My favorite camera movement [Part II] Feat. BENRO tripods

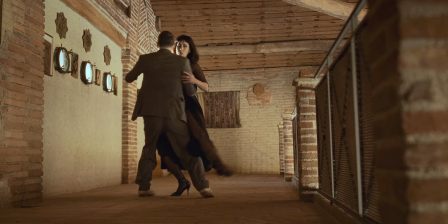283s
Simple compositions sometimes are enough to let the viewer enjoy performance without the distraction of an unnecessary movement.
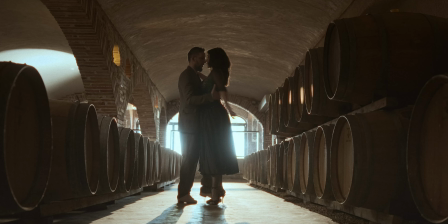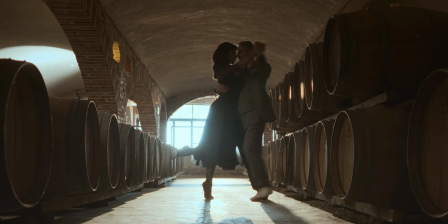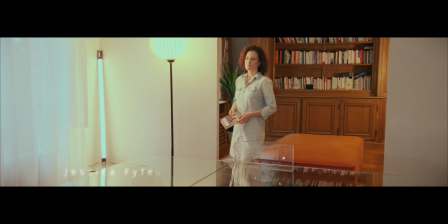305s
Just a simple pan for a calm opening.
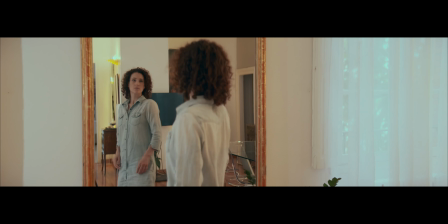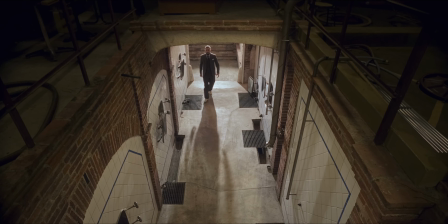316s
A simple shot to introduce a character.
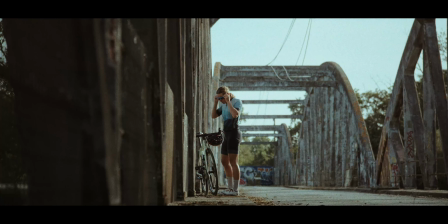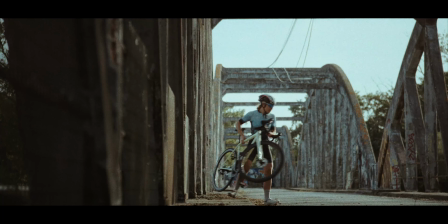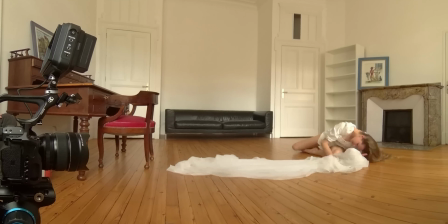334s
And usually where space is lacking I opt for a tripod and a few handheld shots.
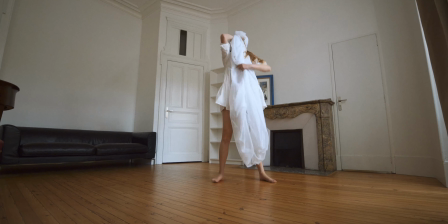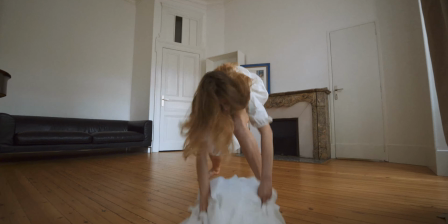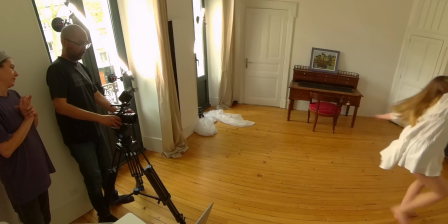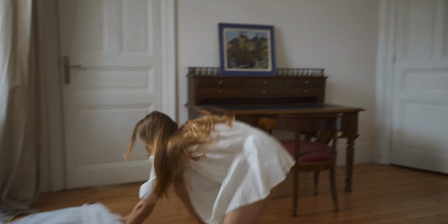By the way on the blog I just posted an article with the original video this
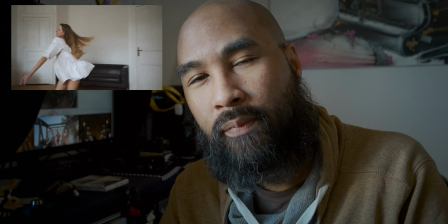371s
video plus two full performances alternate takes of
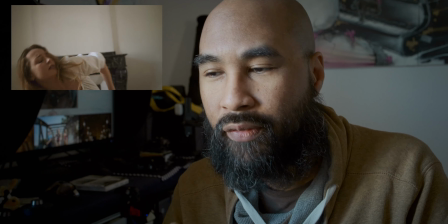377s
Angelina's work just to show you a little bit further how these videos are actually made i chose Benro because of the obvious quality of their products i had Manfrotto tripods
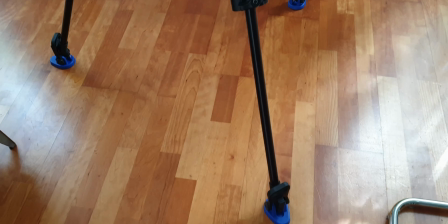389s
before and didn't have a great experience with them over time i just kept a Manfrotto
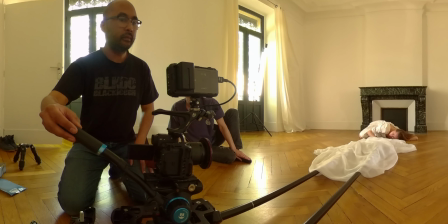394s
video head that i bring with me any time every time I need a third video head.
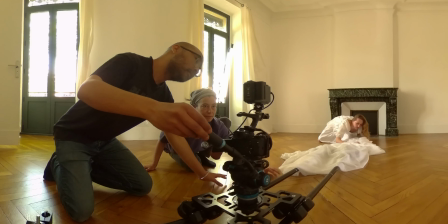400s
Otherwise I only bring these two and use this Benro head with other accessories when I don't need the legs.
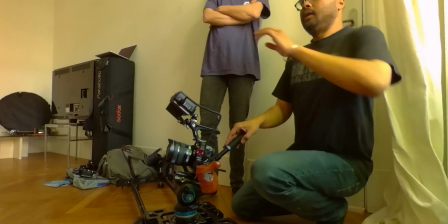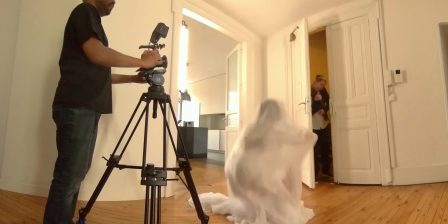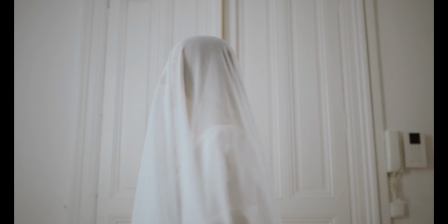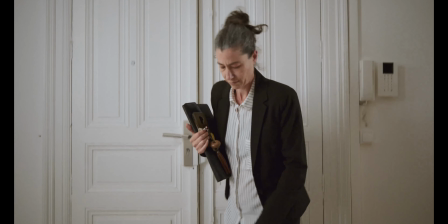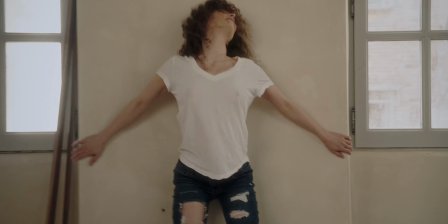437s
Our first video with Jess was entirely made with a tripod except two shots made handheld.
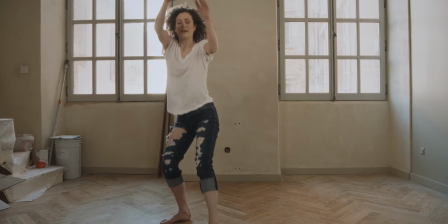444s
Think twice before purchasing fancy gimbals or other accessories for your camera, these might be all you need for your next project. I'm almost done with the update of my website that should go live by the end of this month, like every year things will never change, I am late, I really hope that you had a better store than me, I guess that I will catch you in the next one, until then take care and Police have good.